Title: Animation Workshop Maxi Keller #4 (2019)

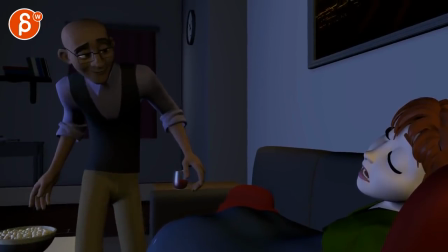gives it again a bit of an ik feel the drop is nice though it's
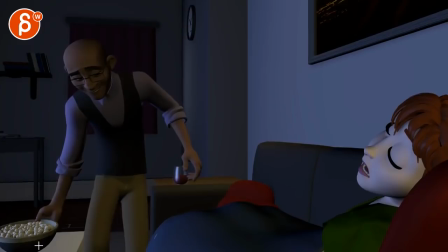a bit of a pop again you're asking for pickiness here right there beep beep that how it stops seems like you're hitting a constraint or just it could roll a bit not that it has to go little wiggle
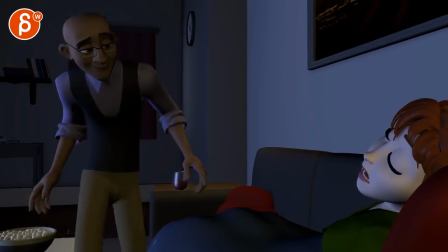there but just a bit softer careful
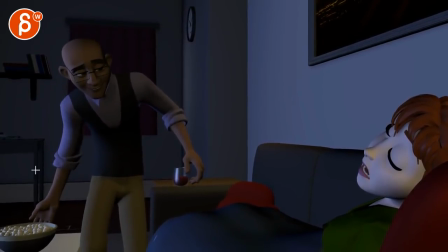when you relax and you bring up that arm again it has that feeling of there are two things a it just goes straight up and i don't see much of a wrist a wrist a shoulder involvement with a bit of a chest over this way even if it's subtle it just has a bit of a dislocated feel of only this is moving and the
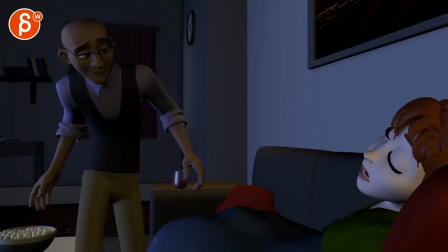other thing is it's slightly unfortunate in its silhouette it has a slight bend this way but there's an overall feel of bending away from camera
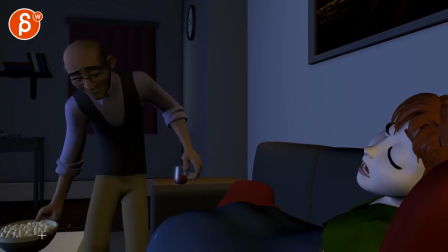where if he brings down his arm and goes like that you might be able to bring out that arm out this way instead of up like that it would be a bit more up this way so that your
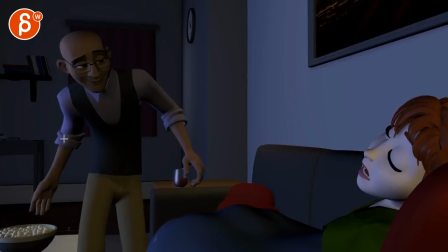your bend will be a bit more pronounced there's a slight bending away from camera that gives us this weird foreshortening silhouette there on that arm but this is the bigger issue there the ik arm floating towards us i
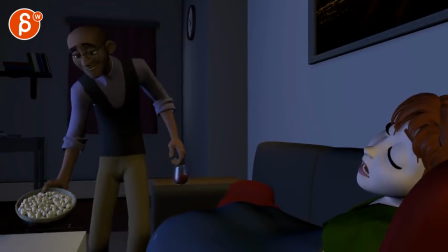wonder if you might be doing too much y rotation hips right there there's something weird about seeing so much in y but this line here
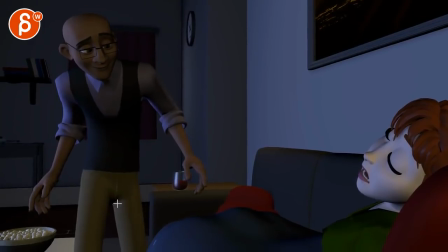stays put I would be expecting more changes like that
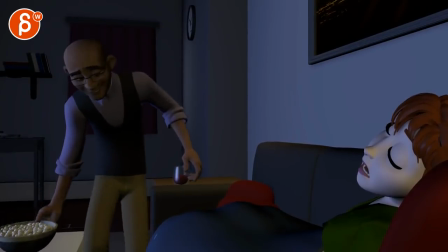and by more I mean you know like 10-15% just a bit more might just be something in the enveloping I'm not sure I'm not sure if this geometry is independent from this if this is a separate piece a geom piece I'm not quite sure but there's something just feeling where it's very isolated in a wire rotation but nothing
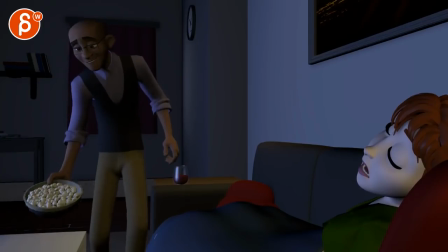in Z, if that's your Z axis there.
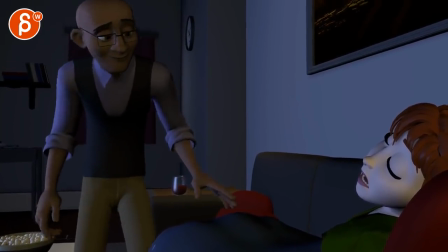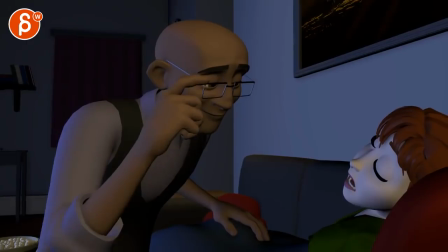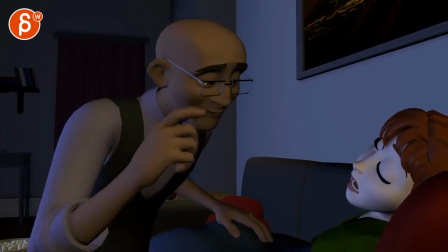Glasses are cool.
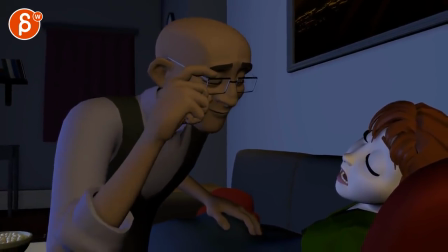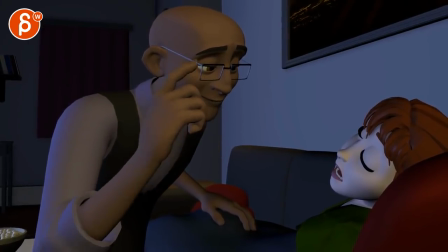This is a bit of an IK head. If you screw up through here, you can see how it basically just goes straight up.
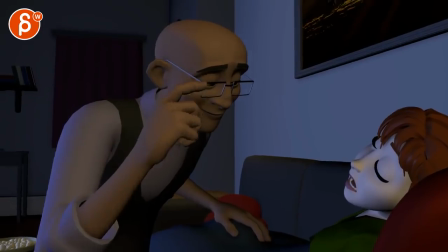There's no rotational complexity in there. I think you could push that. You could almost just favor a little bit of a tilt this way because he's holding the glasses there.
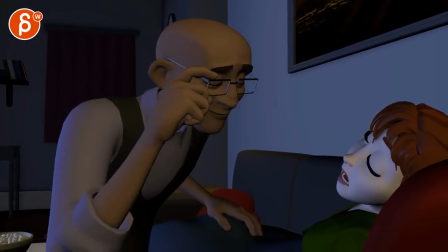Not that he's pulling his head down here, but it would be very subtle. So that when you go, it's slightly more tilted this way.
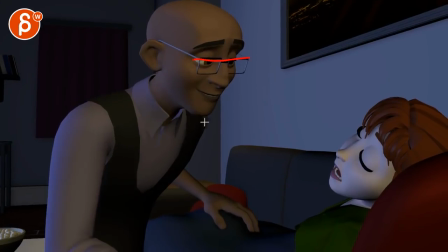And when he goes up here, he readjusts to that line. So you have a bit of a rotation, back rotation this way.
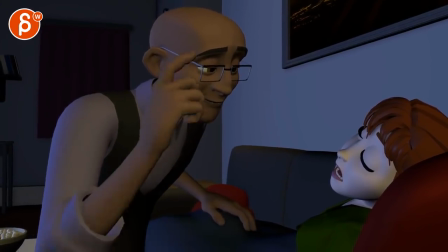So it's just some rotation is involved there, not just a straight up and down.
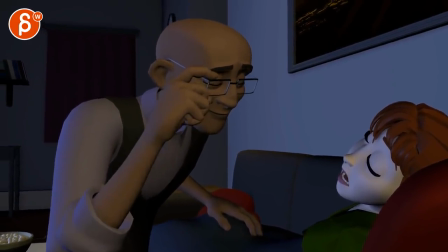And speaking of up and down, your eyebrows, it's tricky because this is hiding it.
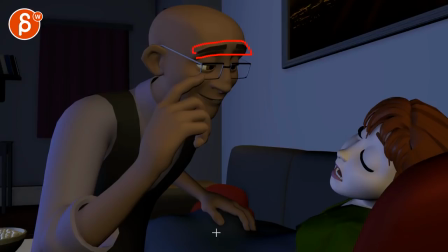But I have a slight feel that this whole structure is moving.
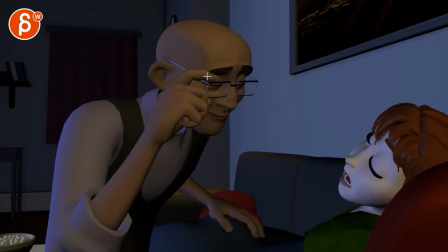and what's what's a bit funky is that the the lid here comes down and it's very in sync
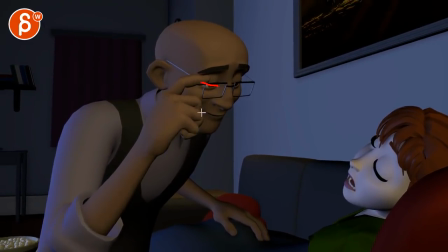twinned with that brow the amount of upper lid coming down is almost the same as the as the eyebrow i would decouple that a little bit and i would make sure that this side of the brow is barely moving i would use that for some fleshiness and concentrate all the movement
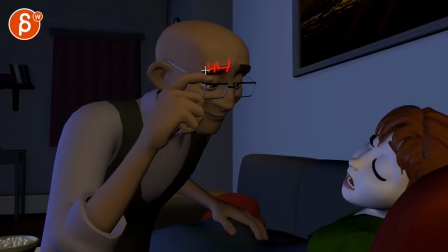on here and this middle part fading out with almost nothing here and this
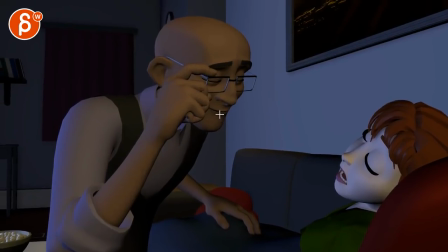just feels like the whole thing goes up and then timing wise it's a bit harsh and it's stop right there so i would ease into that a bit more and you can almost go up about really subtle ease into this whole thing and then relax down a bit through here
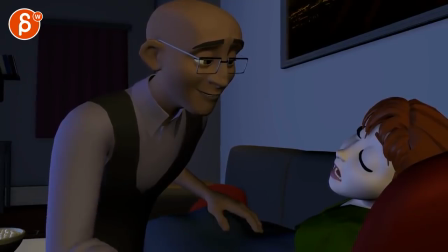because he dies a bit through here i see something in the lids but in terms of the face he goes and then it's just kind of dead i think a little bit of a another move in here not to throw out the cliche eye dart
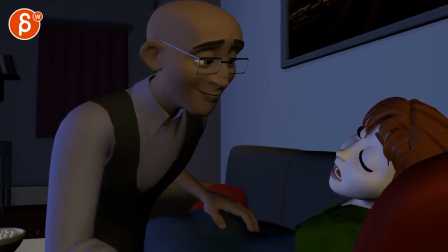or something but some life it feels a bit dead but
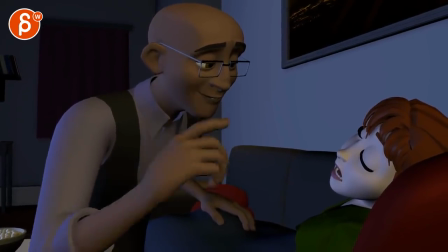i think it would help just the complexity and the rotations it's not just a translate through here decoupling
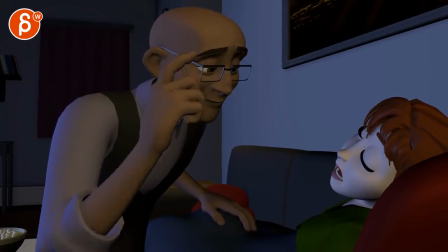this also help yeah
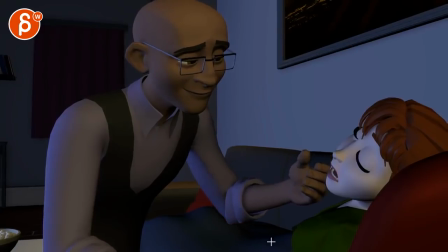just mechanics wise it's not so separated through there i
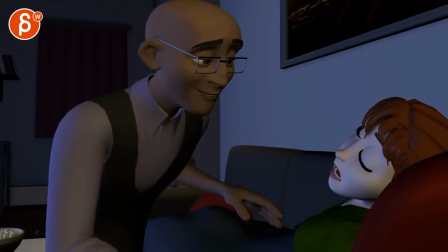would personally reduce your lower lids you have some lower lid there
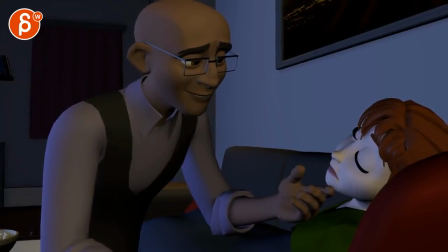and lower lid there i would just keep that in the upper lids to me the lower lids are
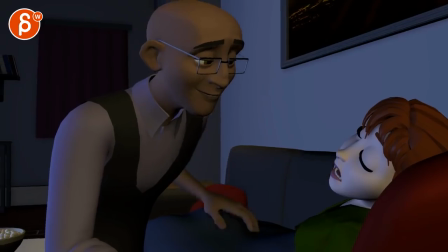a function from squashing through there or a very specific squint but there's something where i see it bobbing right through there it seems
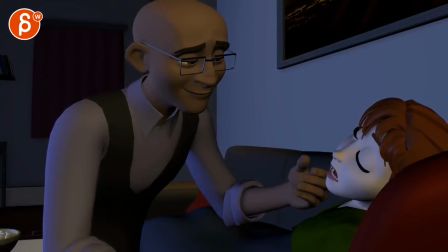a bit involuntary watch out your head rotation this way and why it's a bit harsh there it's tricky because it's so slow and soft and it has that sudden stop that's
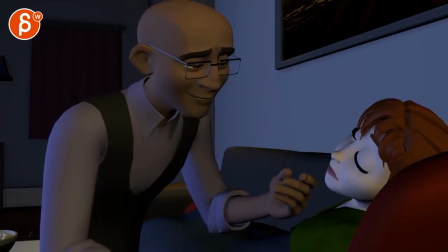nice though i like that relaxing through there that's cool i like all this
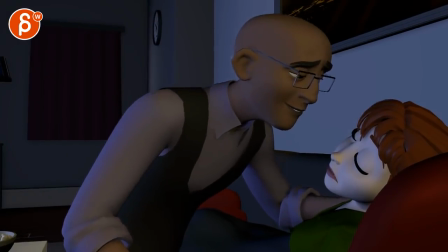ooh yeah that one's definitely harsh right there that stop i think that's it
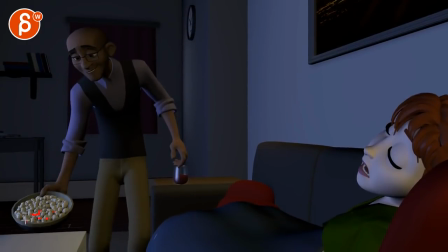of course you would have to animate all of these guys separately moving there it's really cool again because it's so good i'm being super picky and you asked me to be picky so these are kind of the things that if you have time to noodle
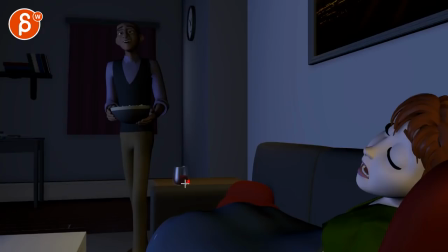some of the things i would do i'm gonna be so extremely picky that that lower side of that glass is forming a tangent there with that line i will bring that glass back so that it's a bit higher and we see the stem of it i know this is extremely ridiculously
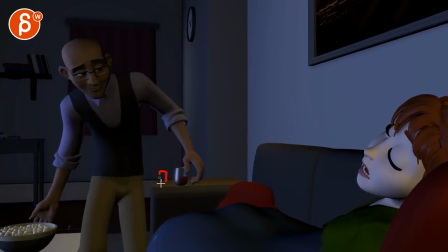picky and stupid it's just me and i will probably either move it here or here so that we don't we don't crowd this
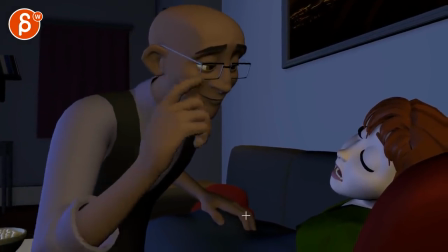silhouette there again super picky but why not
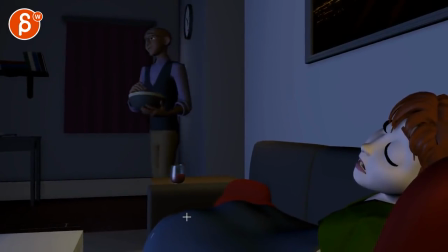why not and for her i mean she has i didn't quite look at her she's got her breathing i like that
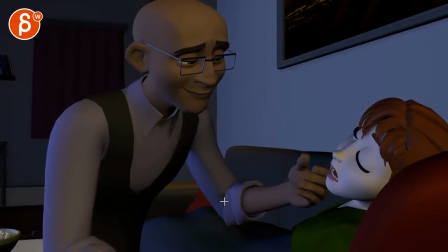that's cool that reaction there you could probably i wonder if you want to play with again i would soften that impact there but once you do that that she might have a little bit of a
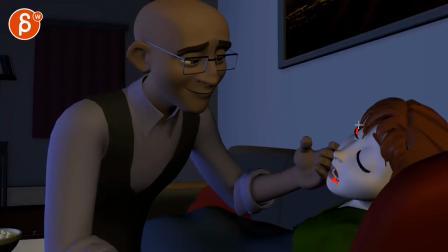or like a little bit twitch there or maybe the eyebrows twitch or the lids or something might be too much i'm not saying do it but something to consider maybe you can find something in there where she has a little bit of a reaction